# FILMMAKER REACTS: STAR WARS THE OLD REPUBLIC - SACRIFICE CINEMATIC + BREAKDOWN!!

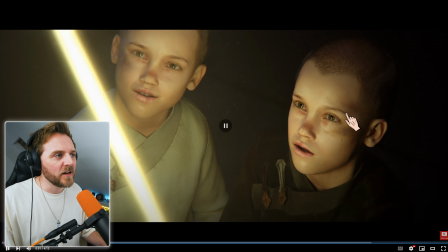15:00 The camera's always moving. And if it's not moving, it's a little shake, then the subjects in it are moving.
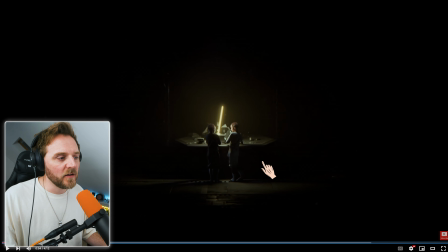15:07 Look at this. Very cinematic. Look at this darkness wrapped around in darkness. They're foreshadowing their future already. Rather than having all the space walls that you normally get with Star Wars, they're doing it in the dark.
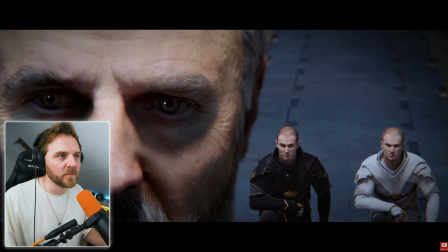15:20 just keeping with that dark tone that low key lighting what's that frame rate it's like they
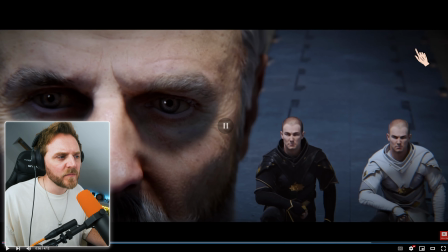15:26 under crank the camera i don't know if it's because it's been up res to 4k that it looks a bit
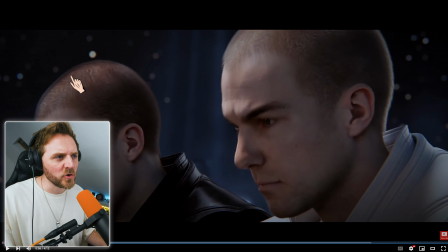15:33 a bit dodgy there in the frame rate yeah look it looks a bit that's motion blur you wouldn't get that gorgeous though isn't it look at this the
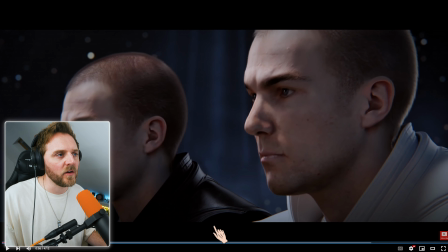15:42 layers look at the composition right side the of the third left side of the third middle clean just filling out layers beautiful edge light yeah that's how you make your characters pop you make them drawn away from the distance a little bit of edge light here and here are they stars or dust particles go
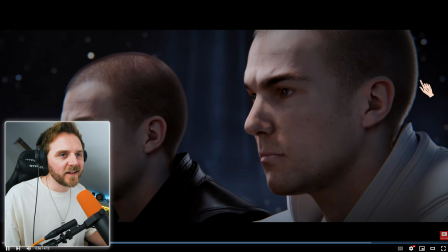15:59 back five now have a look see no it's just stars the only thing i didn't like was this shot here i've noticed this
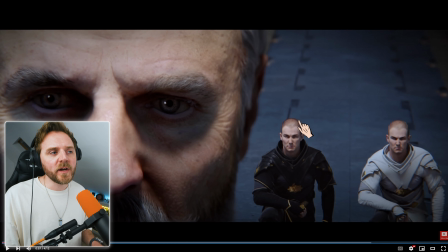16:08 quite a bit at the moment when when it comes to more modern cinema you get your characters here it basically the way they've done that and they feathered the edge here it almost looks fake like he was put in afterwards yet I don't like that because it looks like there's a disconnect between
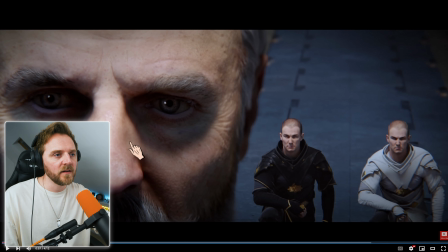16:24 these two subjects A and subjects B there's a disconnect in it doesn't look right as in the way the camera is visually so one moment I see I'm
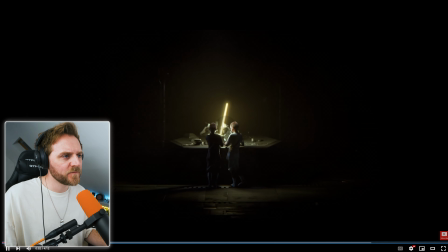16:34 not hang on something don't look right there where reality there would be a lot
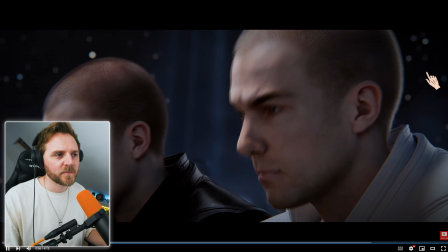16:39 probably more distance or just frame slightly so I mean
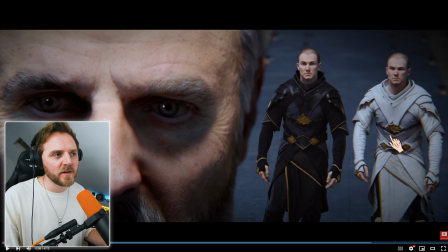16:44 because they just they want to really fill up the frame technically i think they'd be further back but because they've brought it up really close basically looking at it where his eyes are he's looking more over here i would have said they've changed this in post they're like bring him in closer don't
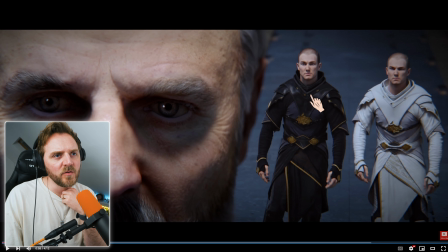17:02 worry about his eyes leave the animation as it is because look he's not they're not looking here the way they're looking he should be over here somewhere but they're not he's looking right over here i think they've zoomed taking his own shot and zoomed in and added it in he was over here
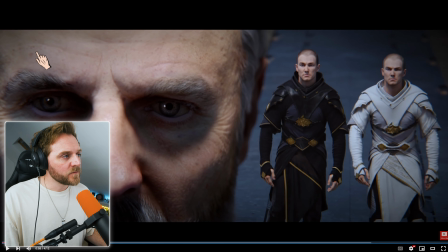17:15 somewhere he's probably underneath this layer look at this darkness under his eyes he looks more evil yeah the reason why is because they've got a light over the head you want your characters look more evil more menacing shine the light above them downwards and it causes bags under the brows want more prettier
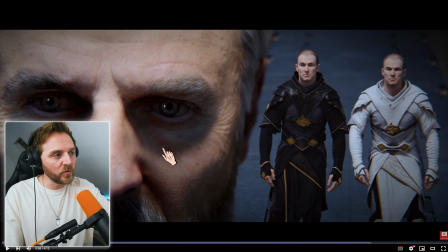17:32 light bring the light more down 45 degree angle and you get rid of all this shit yeah all the darkness so you make your women that you're filming or men or whatever it is you make them look a little bit more beautiful and you can add things called promise as well filters soften
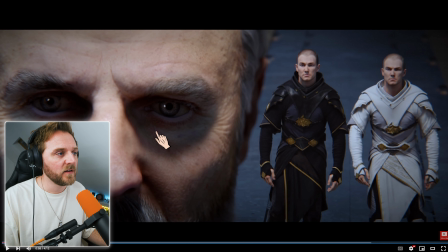17:47 them up but with this yes it's all in the lighting yeah they still got a catchment in there to make it make us look at him you swear
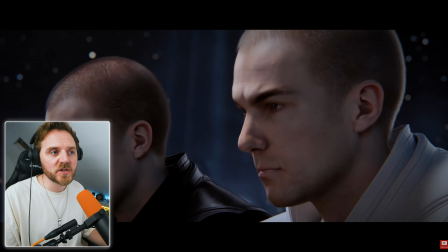17:56 i love this shit this is so good again this is vintage star wars yeah for me it's the world look look at the size of
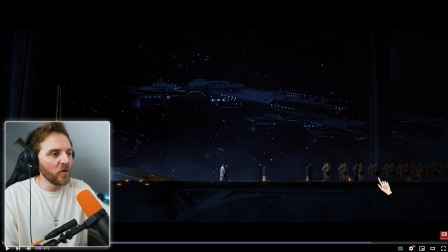18:04 this shit all All the ships moving, foreground elements, background, and you've got even further. Lovely.
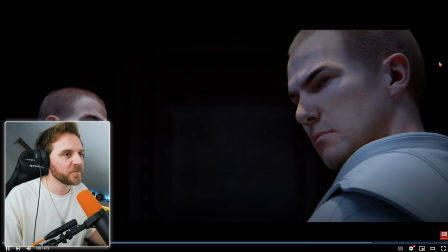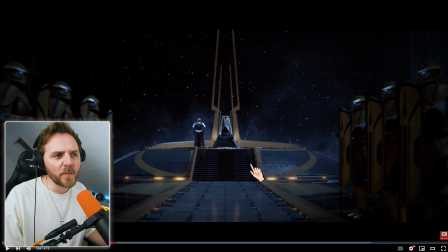18:15 Camera's slightly shaking to not quite replicate his eye movement or what he's seeing. Just enough to say, we're going to war. But again, he didn't even look, did he? Planting the seeds.
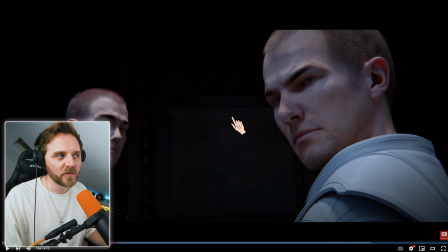18:27 He's even looking more evil than this one. All in the brow. All in this section here and here. I can tell that. and you notice it more because they've got short hair yet if he was wearing black and he was wearing white I would immediately go I'm like yep no worries but they want you that's why they've always got this bastard twin up front
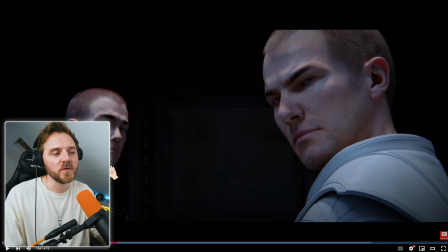18:48 because they want you, he's the key subject he is just here to show the differences between the two characters yeah
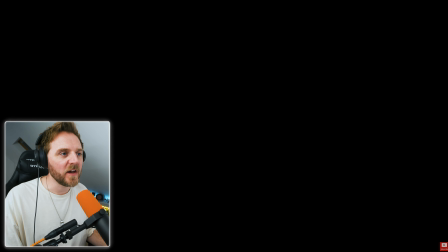18:58 setting him up
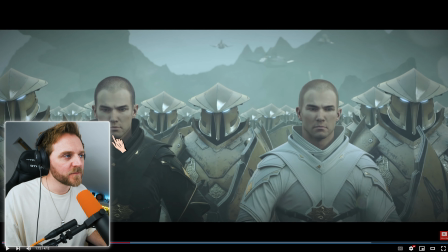19:02 and like even just the way they're walking yeah There's something about them. This one's screaming evil. Look at these.